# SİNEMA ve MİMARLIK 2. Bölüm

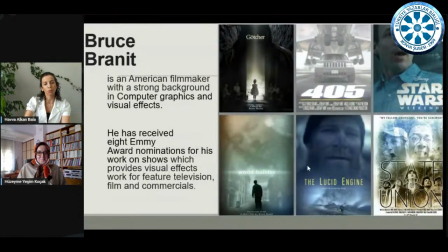[12:22]
Şimdi bu filmde Bruce Brennett aslında kendisi bir bilgisayar tasarımcısı ve görsel efektler üzerinde ciddi anlamda yol almış bir yönetmen.
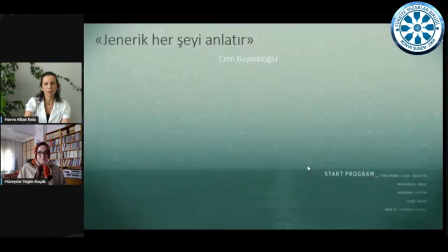[12:35]
7 dakikalık bir filmdi ama hakikaten filmi gösteremeyince birazcık hani keyifsiz de oldu. Film bir start program diyerek bir computer programıyla başlar. Burada sevgili Can Beşeskiloğlu'na çok saygılar, sevgiler. Çünkü jenerik her şeyi anlatır, çok güzel öğretti bize.
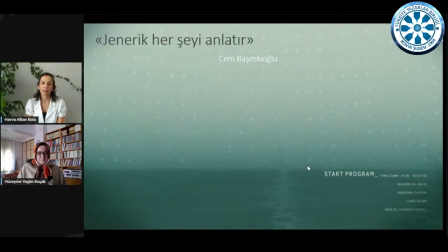[12:54]
Onun film okumalarından çok faydalandım, film analizlerinden. Bu Cem Hoca'ya ait bir özgün yaklaşımdır. Der ki jenerik her şeyi anlatır. Nasıl anlatır? Siz dikkatli yani dikkatli bir izleyiciyseniz ve iyi bir filmse,
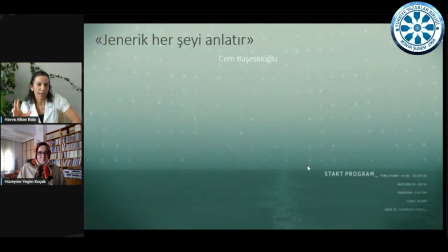[13:11]
iyi bir yönetmen tarafından çekilmiş filmse aslında filmi bütün izlemenize gerek yok. Filmin en başında jenerikte yönetmen her şeyi söyler size. Biliyorum biraz şaşırtıcı bir şey söylüyorum. Filmi izleyemediğiniz için de şu anda belki biraz havada kalıyor ama yayından sonra bakarsınız, zaten 7 dakikalık bir film.
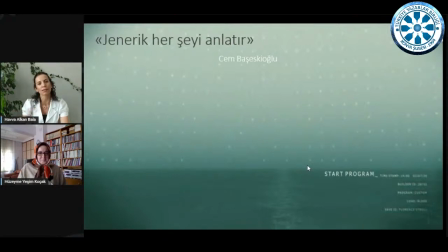[13:31]
Ve bakalım benim burada size anlattıklarımı siz o izlemede görebilecek misiniz? Şimdi jenerikte start program der ve aslında bir bize dijital dünyanın referanslarını veren dijital bir sesle programa başlatır.
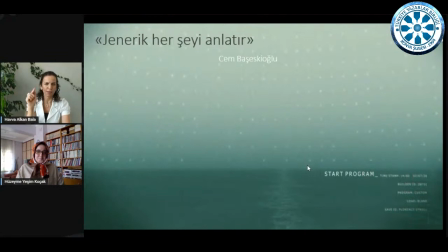[13:48]
Siz bunu bir saniye görürsünüz, tamam mı? Bir saniye. Yani bir filmin hangi puntoyla başladığı, hangi müzikle başladığı, aslında filmin neye dair öykü anlattığını en başta söyler iyi yönetmense.
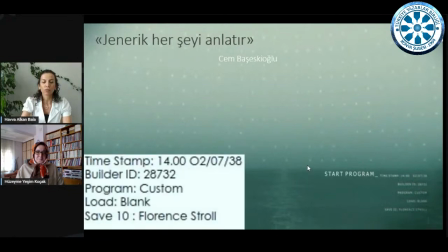[14:02]
Fakat bunun mesela yaklaşırsanız, dikkatli bakarsanız bu start program dediği yerde bu filmin 2038'de geçtiği, bir yaşanmış hikayeyi yeniden inşa edeceği ve hatta Floransa'da geçtiği anlaşılır.
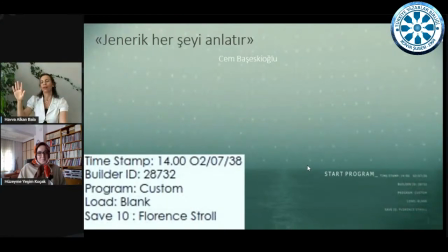[14:21]
Ama siz bunu o kadar kısa sürede geçersiniz ki, hani ben şu anda bunu katmanlı bir şekilde biraz mikroskop altında baktığım için şu anda bunları söyleyebiliyorum.
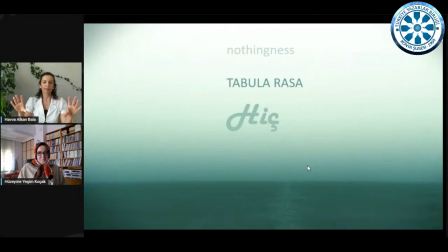[14:33]
Neden bir tabula rasa'yla, bir hiçlikle karşımıza çıkar? Çünkü bu film aslında bir başla son arasında, hayatla ölüm arasında yaşadığımız bütün anların
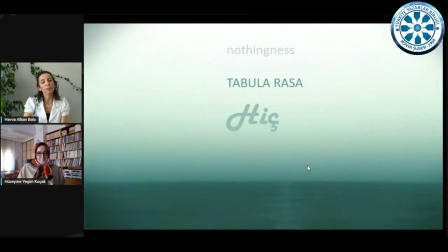[14:51]
Eğer içerisine bir dünya anlam değeri koyamazsak hiç olduğunu söyler.
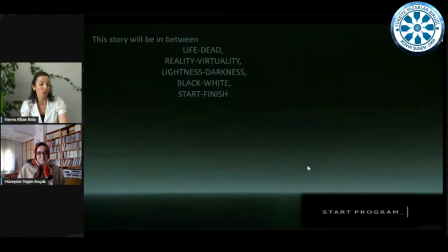[14:57]
Yani bu öyle bir hikayedir ki sonra da hemen siyah ekrana döner. Yani yönetmen şunu söyler jenerikte, ben size öyle bir hikaye anlatacağım ki ölümle yaşam, gerçeklikle, yarsanallık,
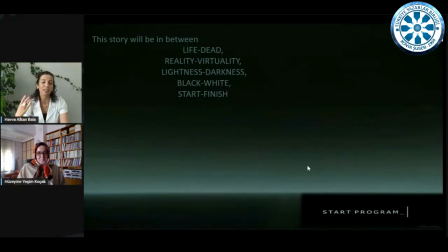[15:12]
karanlıkla aydınlık, siyahla beyaz, başla son arasında bir öykü anlatacağım.
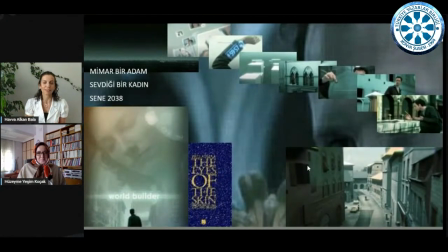[15:19]
Burada mimar bir adam var ve sevdiği kadın var. Filmin ilk kısmında yaratma ki dediğim gibi bunu lütfen meydana getirme diye referanslayın bazı hassasiyetlere denk düşmesin ama gerçekten yaratıcı bir eylem olarak yarattığı dünyada bir şekilde
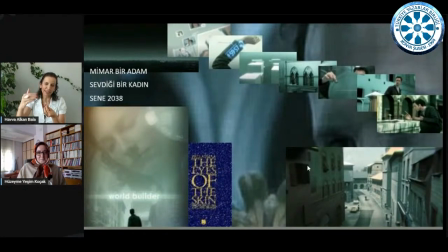[15:40]
aslında yaşanmışlıkları, anıları tekrar üretir ve bütün bu süreç detay detay, kare kare işlenirken o tenin gözlerindeki bütün dokunsallığı görürsünüz. Özellikle kadın karakter sahneye girdikten sonra ses, görüntü, rüzgar,
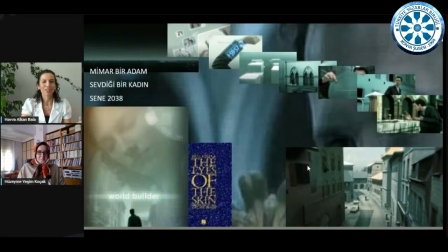[15:59]
işte havuzun ne bileyim oradaki serinliğini falan hissettirir size.
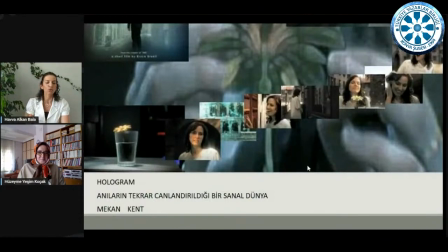[16:05]
Ama bir hologramdır bu adamın oluşturduğu. Anıların tekrar canlandırıldığı aslında bir sanal dünyadır.
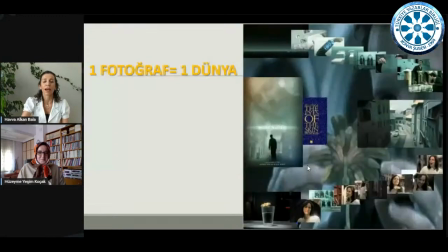[16:13]
Bütün o mekanlar, bütün kentler aslında tek bir fotoğraf içindir. Bir dünya tek bir an için yaratılır. O anda sevgi üzerine kurulur.
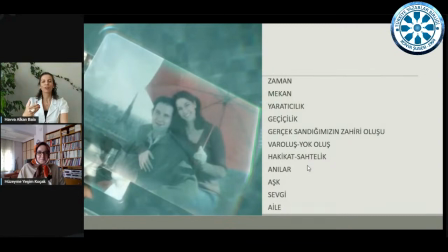[16:25]
Ana karakter aslında bu fotoğraflara bakarken zaman, mekan, yaratıcılık, geçicilik, gerçek sandığımızın zahiri oluşu, varoluş, yok oluş, hakikat, sahtelik,
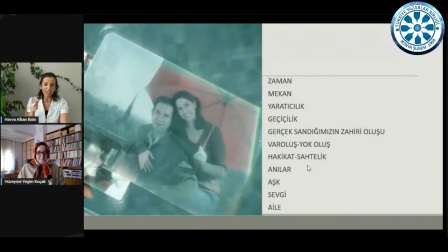[16:38]
anılar, aşk, sevgi ve aile üzerindeki her şeyi anlatır ama bu bir şekilde
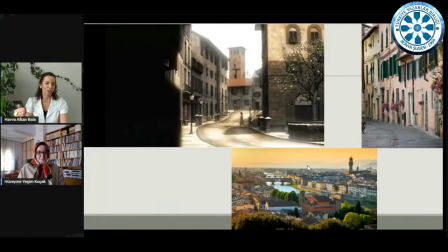[16:47]
Floransa'da geçtiğini veya işte burada o mimar karakterinin
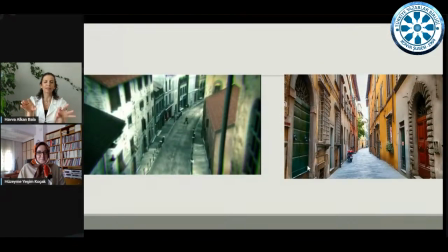[16:52]
oluşturmuş olduğu kentin nasıl da aslında gerçeklikle ilintili olduğunu ancak ve ancak dikkatli izleyiciler okur.
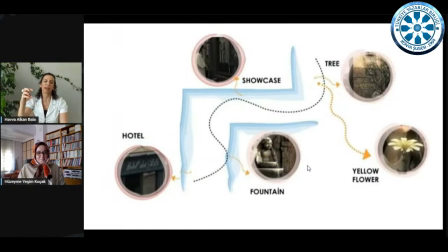[17:02]
Otel, bir çeşme ve oradaki bir vitrin, ağaç ve en çok yönetmenin üzerinde oyalandığı sarı çiçek aslında baktığınızda hep simgedir.
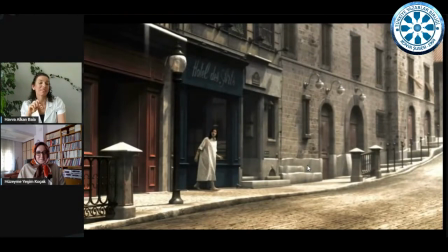[17:14]
Ve siz bir filmde bir sayı görürseniz, bir renk görürseniz, bütün içerisinde böyle patlayan gözünüzün içine sokulan, bilin ki o kendi ifadesinin ötesinde bir başka simgeye atıfta bulunmaktadır.
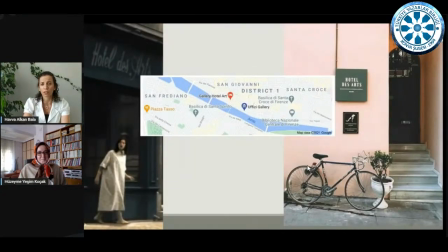[17:30]
Merak ettim, otelde de artist var mı? Baktım evet var. Hakikaten de Floransa'da böyle bir otele referans vermiş.
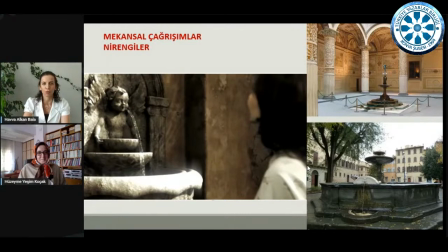[17:39]
Ama bunu ilk kez film izlediğimde anlamam gerçekten mümkün değildi. Yani bu ciddi derin anlamlarla belki ortaya çıkartılacak. Neden çok önemli bu? Şunun için çok önemli. Bu mekansal çağrışımlar, nirengiler, söz gelimi kapılar.
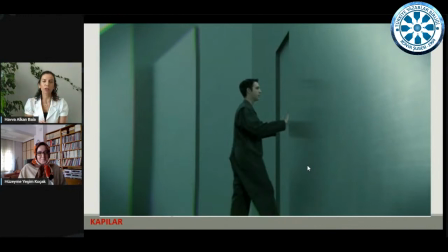[17:56]
Yani siz bir filmde kapıyı kapı olarak tutamazsınız. Kapı, eşik, geçiş. Bu filmde olduğu gibi aslında bir düzlemden başka bir dünyaya açılan kapıdır. Ve şunu söylüyor yönetmen. Bu karakter bir dünya oluşturacak.
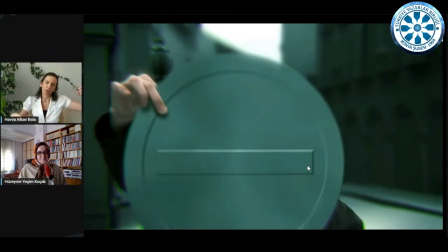[18:14]
Ve o dünya, şu anda bir trafik ışığı görüyoruz değil mi? Yani bakıyor böyle işte hologramda bir trafik ışığı oluşturuyor kendi elleriyle.
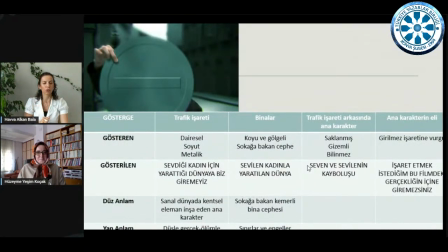[18:23]
Aslında burada dairesel, soyut, metalik olarak gördüğünüz ve sadece bir trafik işaretine denk düşen konu, yani gösteren bu, bunu gösteriyor, gösterge bu. Ama gösterilen aslında şu, sevdiği kadın için yarattığı dünyaya biz giremeyiz.
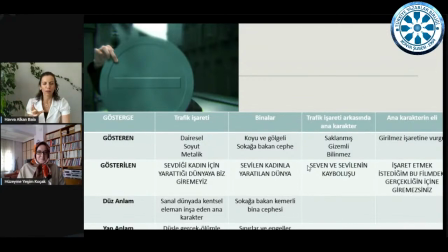[18:43]
Giremezsiniz diyor. Yani bu benim mahremimdir diyor. Ve dikkat ederseniz karakter de yarattığı dünyanın arkasında aslında saklanmış, gizemli, bilinmez. Sadece elini görüyoruz. Ve el de işaret ettiği şey benim. Bu sevdalı durumuma,
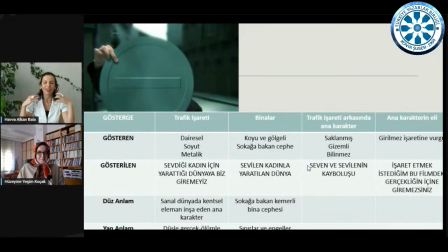[19:02]
aşk ilişkime, buradaki zihinsel anılarıma o dünya içerisinde giremezsiniz.
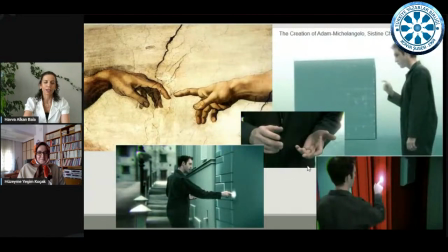[19:08]
Bize özeldir diyor. Böyle bakarsanız bütün bu mimari detaylar, söz gelimi elleriyle dokunarak hep üretim sürecini yapıyor mimar karakter. Sinema daima sanattan yararlanır. Özellikle resim sanatına çok atıfta bulunur. Burada işte
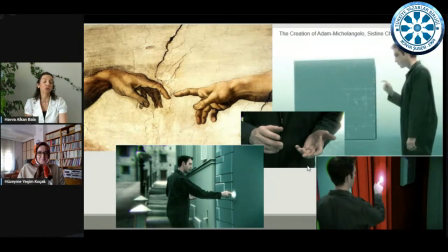[19:27]
Adem'in yaratılışı Sistine Chapel'da Michelangelo'nun eserine bir atıf vardır.
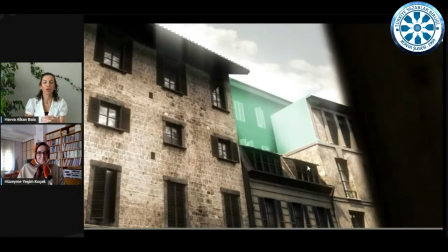[19:33]
Ellere dokunarak. Burası çok komikti. Yani hologramı yaratıyor. Bütün o işte kenti ve işte sevdiği kadın çıkacak, o sokaklarda gezecek. Son dakikada, ki bu mimarların başına çok gelir bu, son dakikada mükemmel bir proje çözersiniz.
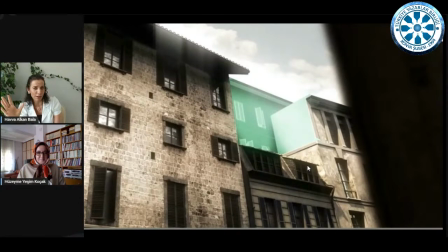[19:52]
Her şey harikadır. Orada küçücük bir detay vardır. Müşteri ya da jüri gider onu görür. Yani gider onu gözüne sokar. Filmde de bununla ilgili bir anlatı var.
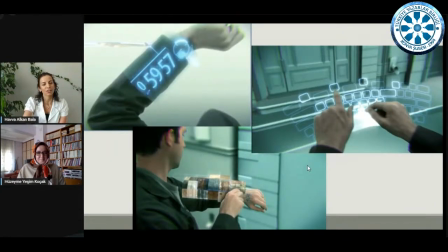[20:02]
Ve mimarların nasıl çalıştığına dair de aslında işte zamana karşı yarışma, malzeme seçme.
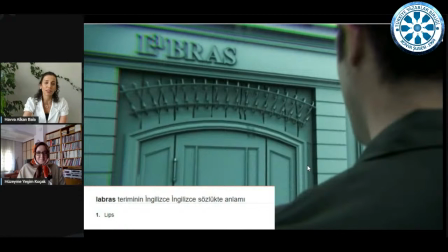[20:08]
Ya mesela Lebras'ı görüyorsanız gidin bir bakın. İngilizce'de bu ne demek? Aslında adamın kafasında sevgilinin dudakları var.
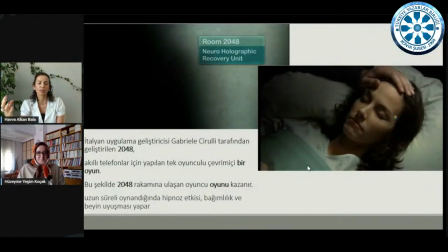[20:16]
Ya da o hastane ünitesindeki oda, ki buna çok muhalefet eden olmuştu. Yani hocam sen fazla abarttın bunu. Belki de abartmışımdır bilmiyorum.